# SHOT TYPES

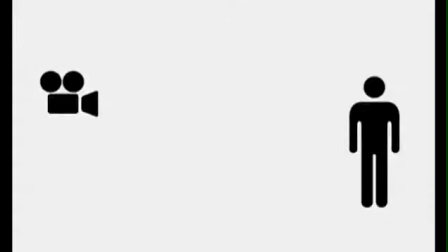The fancy word for shot types is proxemics, which refers to the implied distance between the camera and the subject.
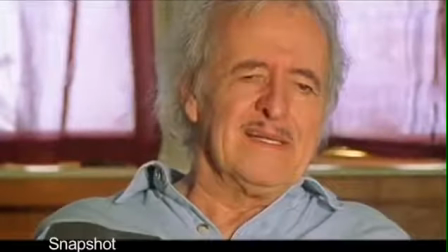So a close-up implies that the camera is close to the subject because the subject is so large within the camera's viewing area.
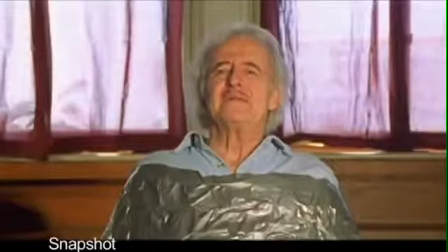A medium shot is a medium distance, a long shot is a longer distance, etc.
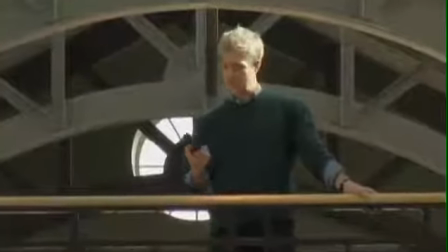Of course, certain lenses allow a camera to film a close-up of a subject standing a few hundred feet away,
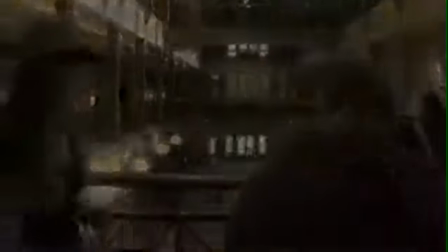so we always have to keep in mind that we're talking about implied distance. The idea of distance between the viewer, the camera,
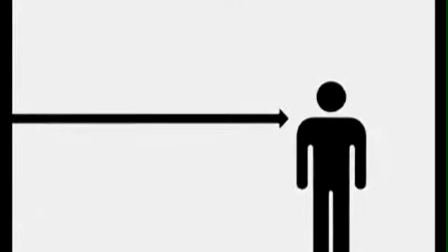and the subject of that view is important to a central aspect of shot type usage and meaning, the whole idea of significance.
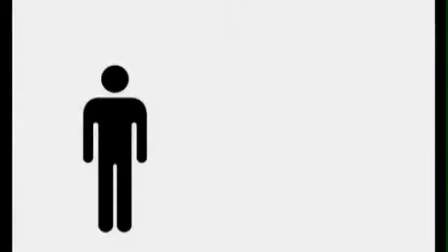Like most elements of cinematic language,
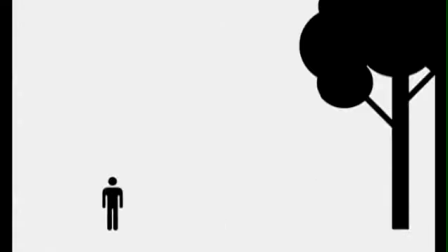shot types play off the way people instinctively process and react to visual information in their own non-movie watching lives.
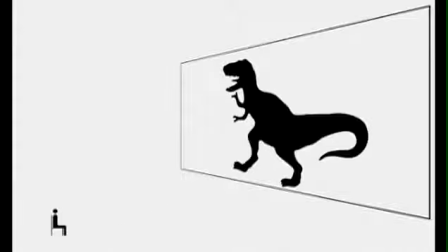When we're sitting in a dark movie theater, we unconsciously identify with the viewpoint of the camera, which has replaced our own viewpoint.
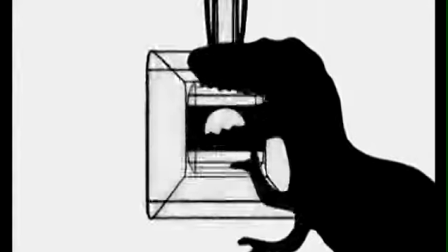In other words, the viewer identifies with the lens.
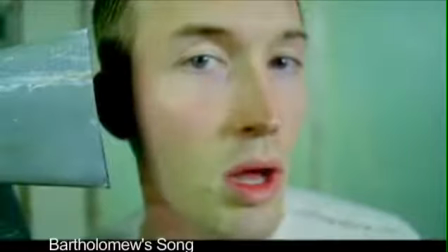And in our everyday lives, when someone is right up close to us and as a result dominates our field of vision,
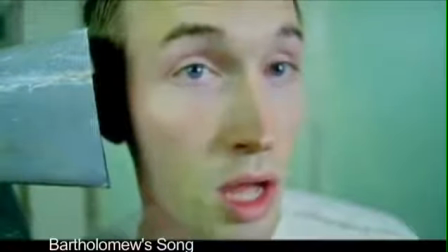we perceive them as typically more significant, whether we're attracted to them or afraid of them,
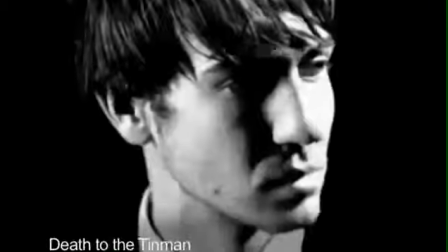which is one of the reasons filmmakers typically use a close-up at the moment in the scene that demands the greatest dramatic impact. But I'm getting ahead of myself.
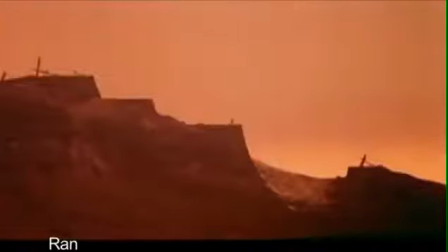Shot types are one of the many tools that filmmakers use to imply significance, convey information and meaning, shape the unfolding drama,
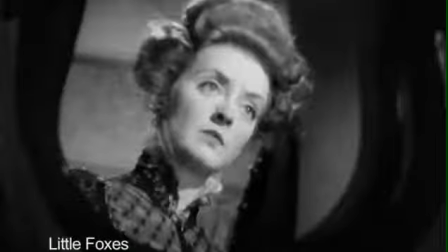elicit emotional responses from the audience, and communicate character state of mind.
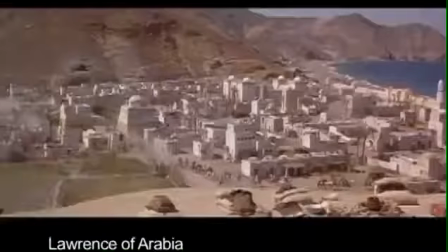Shots are classified in terms of amount of general or background information in each shot,
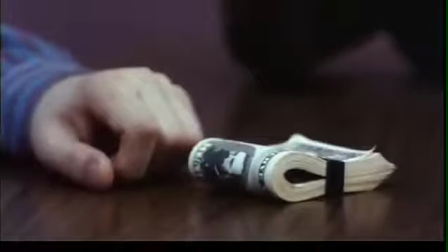amount of specific or subject information in the shot, the size or portion of the human figure in the shot,
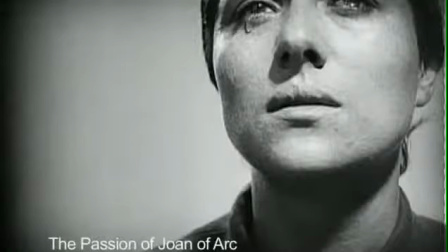the implied significance of the subject, psychological subject information, and physical subject information.
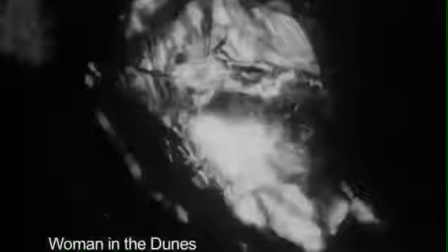Let's start wide and work our way in. The extreme long shot is dominated by background information.
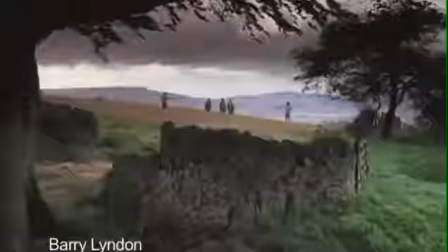Specific subject information typically takes up very little screen space.
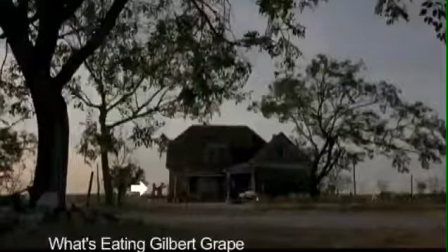In fact, if there is a specific human subject, he or she is usually too small to recognize by anything other than context.
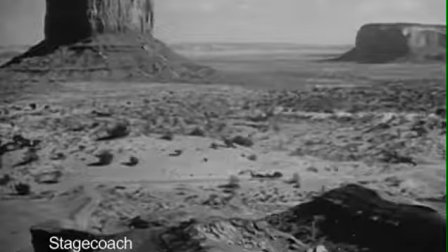Extreme long shots are handy for establishing general locales, as opposed to specific locations,
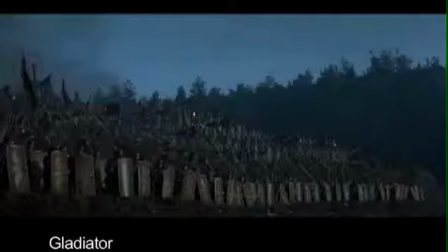depicting a character dwarfed by his or her environment, and depicting large-scale action in which masses of figures function as a sort of collective subject.
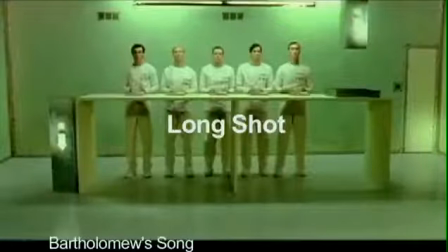The long shot is a kind of who, what, and where shot.
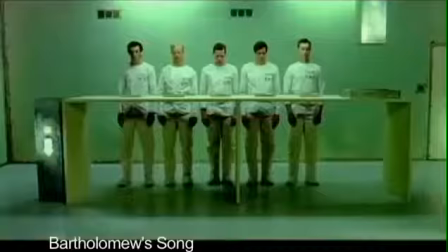It's often used as an establishing shot at the beginning or end of a scene because it tends to
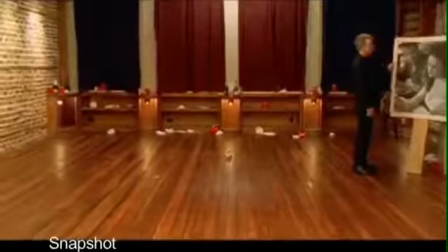balance specific subject information with general location and background information,
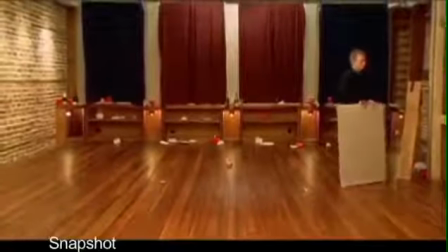and is handy for establishing who is in a scene,
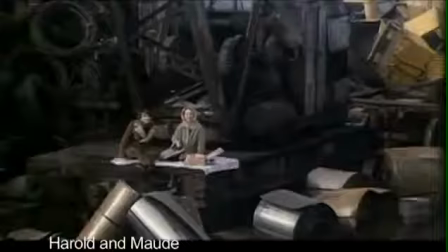where everyone is in relation to everybody else, where the action is taking place, and what is going on in the situation.
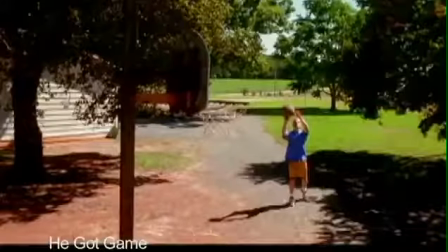The subject or subjects are now large enough in frame to read enough physical and psychological detail to at least be recognizable.
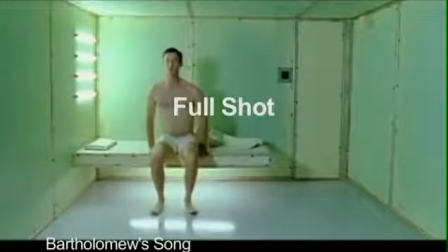A full shot frames the human subject basically from head to toe.
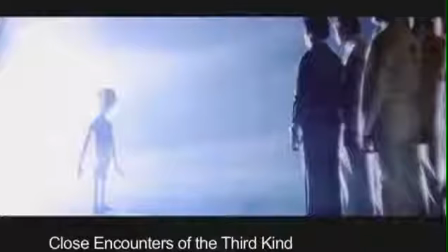Background is now beginning to be reduced.
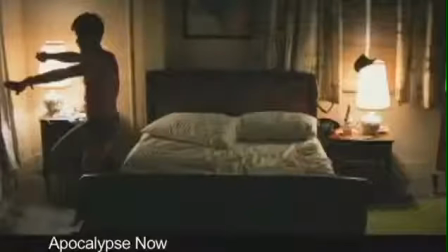The subject conveys more physical and psychological detail and is growing large enough to dominate the frame, and thus take on significance.
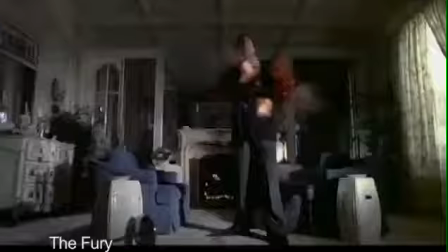A scene will typically cut to a full shot at moments when physical action and figure movement is featured, such as fights, embraces, and physical comedy.
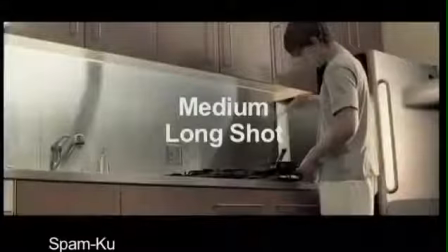The medium-long shot, or American shot,
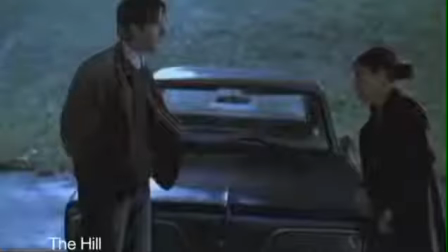frames the subject from the knees up and falls somewhere between the full and medium shot in terms of both the way it looks and the way it is used.
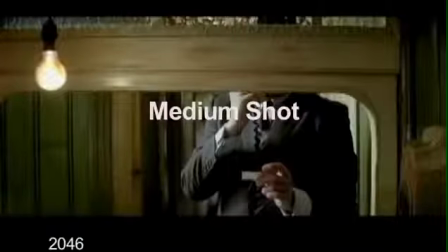The medium shot frames subjects from somewhere around the waist up, leaving just enough room in the frame for 2, maybe 3 characters.
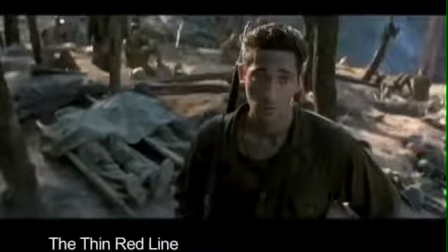Now the subject is getting big enough in the frame to reduce background to the point of insignificance.
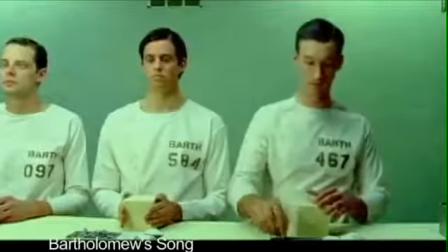We can read increasingly subtle psychological and physical information on the increasingly dominant and thus significant subject.
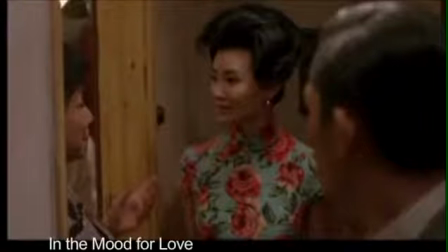Medium shots are often used to convey interaction between on-screen characters, and as an editing bridge between a long shot and a close-up.
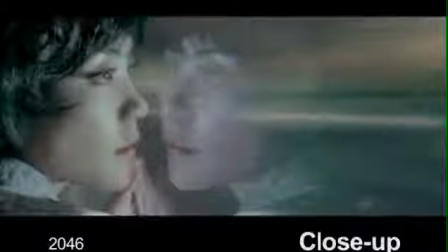A close-up is pure subject. Background information is virtually eliminated.
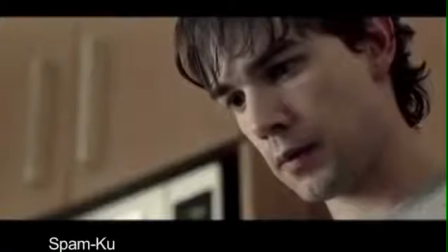A single face dominates the frame. The face, and even its most subtle shift in expression, takes on monumental significance. For this reason, close-ups are typically used to punctuate important, dramatic moments.
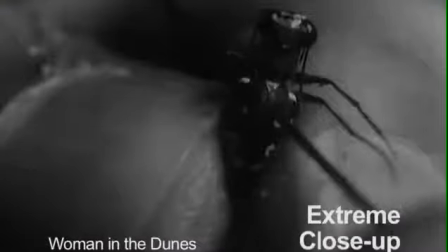An extreme close-up is, well, a more extreme version of the close-up,
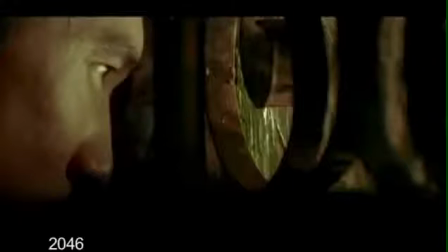filling the frame with just a fragment of the face, or oftentimes an object revealed in great physical detail.
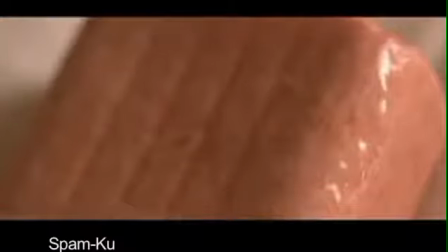When the extreme close-up enlarges a normally small object to monumental proportions, it can be used for a couple of interesting and useful cinematic functions.
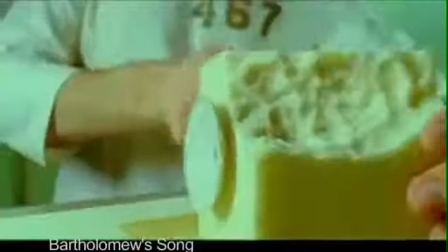When presented in the right context, an extreme close-up anticipates the use of an object.
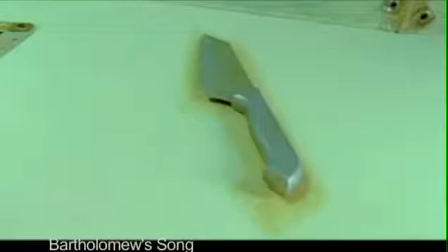If an object is isolated and presented with great implied significance, the audience knows, or at least senses, that the object is important and will be used in some significant manner.
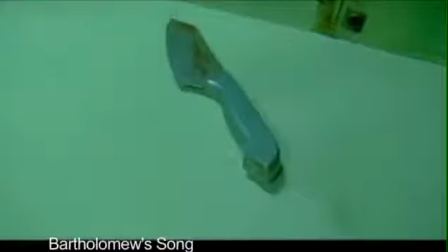The resulting expectation can be employed to generate suspense.
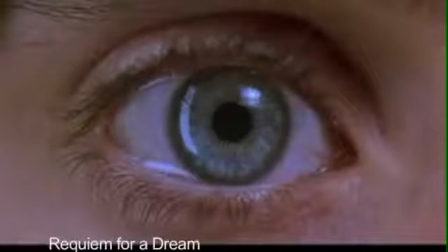In another context, the implied significance an extreme close-up gives an object can give symbolic value to that object.
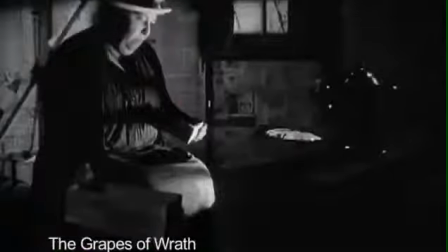For example, in this scene from John Ford's The Grapes of Wrath,
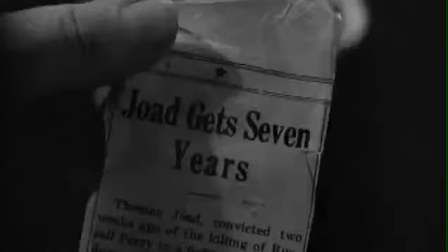a mother sorts the last of her shabby possessions in preparation for leaving the land her family has farmed for generations.
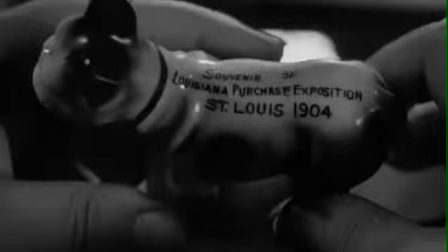Isolated and enlarged in an extreme close-up,
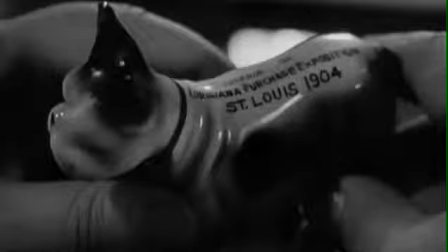this little ceramic dog transcends its tacky souvenir surface meaning to communicate symbolic meaning of long-gone,
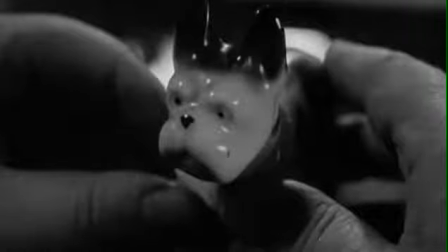prosperous, and carefree times, and serves as a poignant counterpoint to the family's current desperation.